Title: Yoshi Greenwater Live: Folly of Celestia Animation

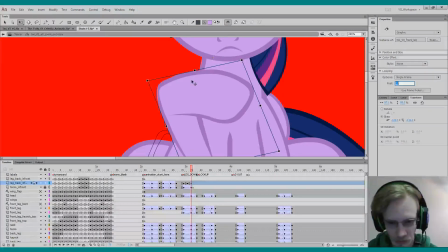(68:45)
So I'm kind of adding this in like twos now. Of this spinning, get the right thing. Spinning, then turning down.
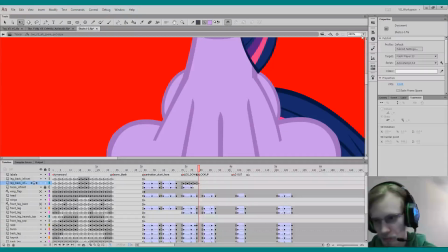(69:02)
And then it deletes. So hopefully we can see.
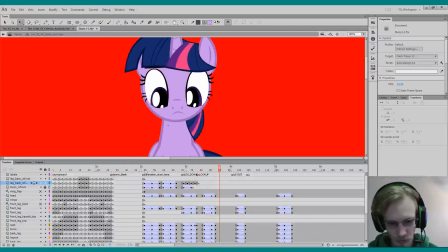(69:12)
Okay. Having it on twos looks kind of obvious, so I might put this now on ones.
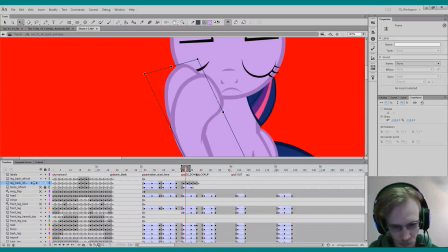(69:21)
Get rid of this, and I will put one of these. Is that it? Should be this.
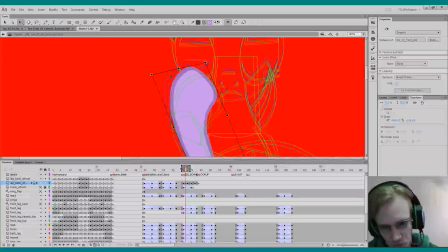(69:35)
Now I can see. It's a bit busy. There we go. So if you can see, let me make this white.
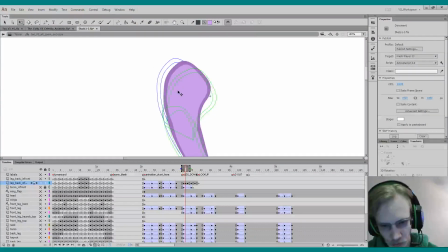(69:49)
So if you can see this blue bit and then this green bit, I'm now trying to figure out where I could put the in-between for these. So
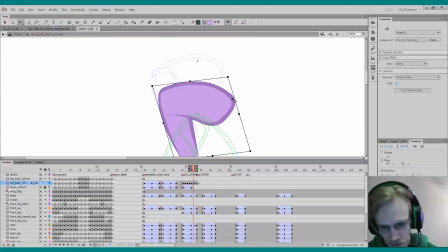(70:08)
that's just to smooth out because I'm changing the frames inside of it. I want to keep it sort of consistent so it doesn't have too much
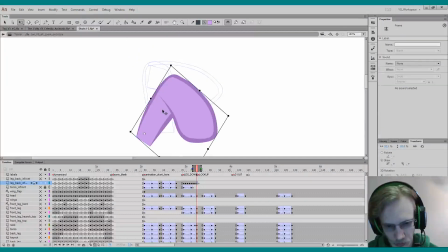(70:24)
actual physics to it. And then this is just zooming it down further.
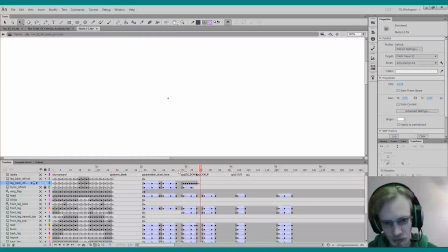(70:35)
Yeah. So you can see it kind of bend down and go down.
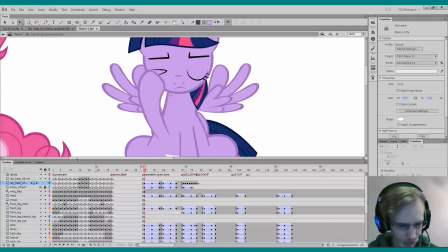(70:43)
Cool. Oh yeah, I have extra layers that don't need to be here.
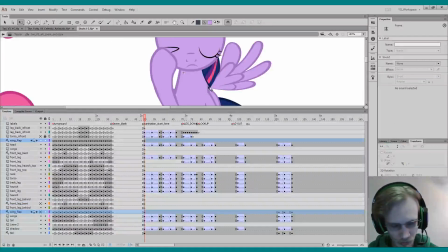(70:50)
Like this, this, that, and tail.
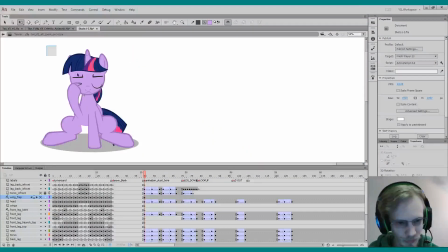(70:57)
That aren't part of it. Meant to zoom in.
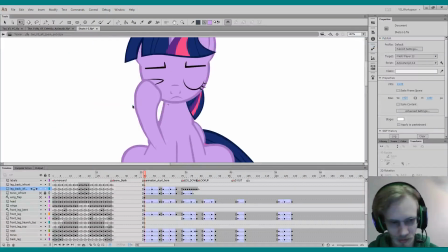(71:02)
Okay. So that's the one bit done.
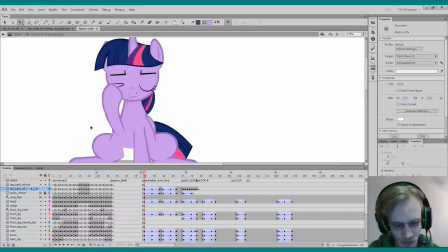(71:07)
That's the arm done. Of it just going down that I wanted to fix up.
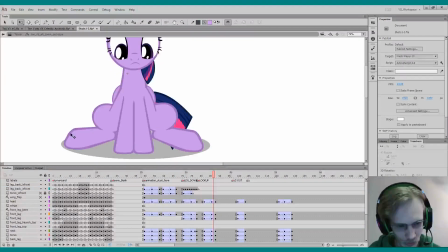(71:15)
Maybe oh yeah, here's some squash and stretch. That it kind of stretches up, but then the whole body then mellows out and settles.
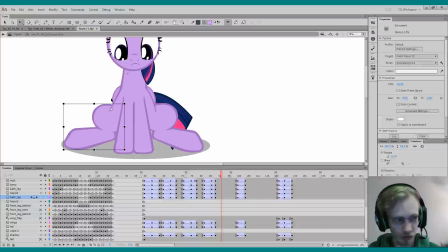(71:30)
So I squished the whole body there for this bit.
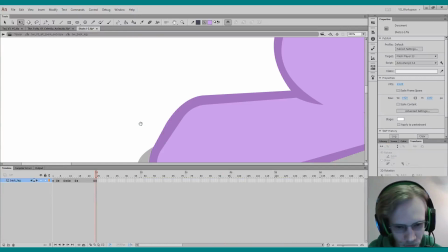(71:36)
I want to go in and not sure about the line art of this.
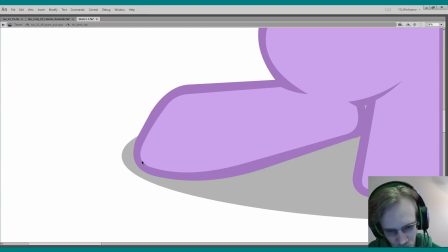(71:41)
Isn't too, for me, doesn't look too clean. So I just wanted to, if I see like a hard point, I'll go in.
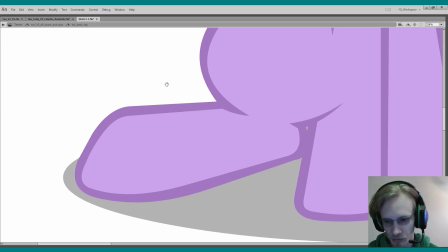(71:50)
Because you shouldn't be able to see like an angle to any of this. Because all of them are very, all the characters are very smooth.
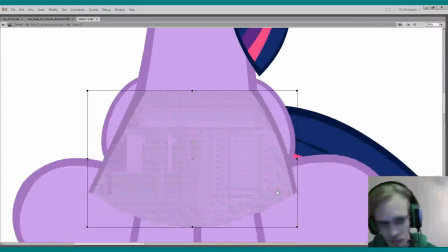(72:01)
So something like this, what part is this? This is just a weird body.
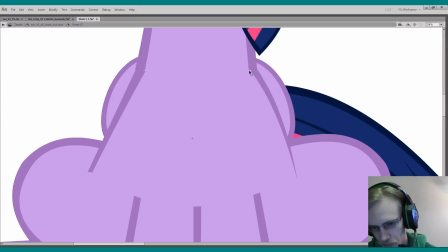(72:05)
So I might just go ahead and make this into a point. So things are either points or curves. Like that. Because you want to be careful that it doesn't just totally becomes a point.
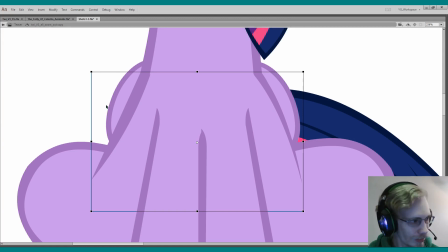(72:24)
Ah. Got some more people. Nice. Hola. Yeah. It's a Friday night, so sure a lot of people are now hanging out, and now you're all hanging out with me.
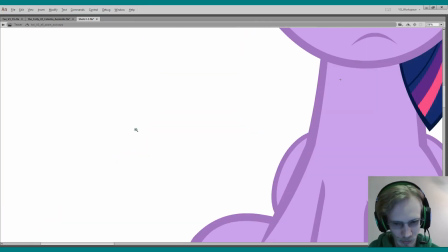(72:42)
So that must be a compliment. I'm doing something right.
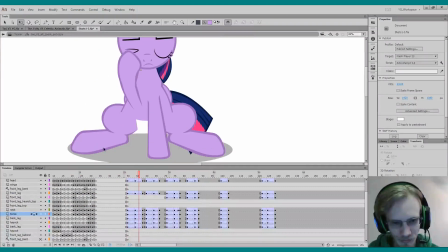(72:49)
All right. Cool. I'm liking that.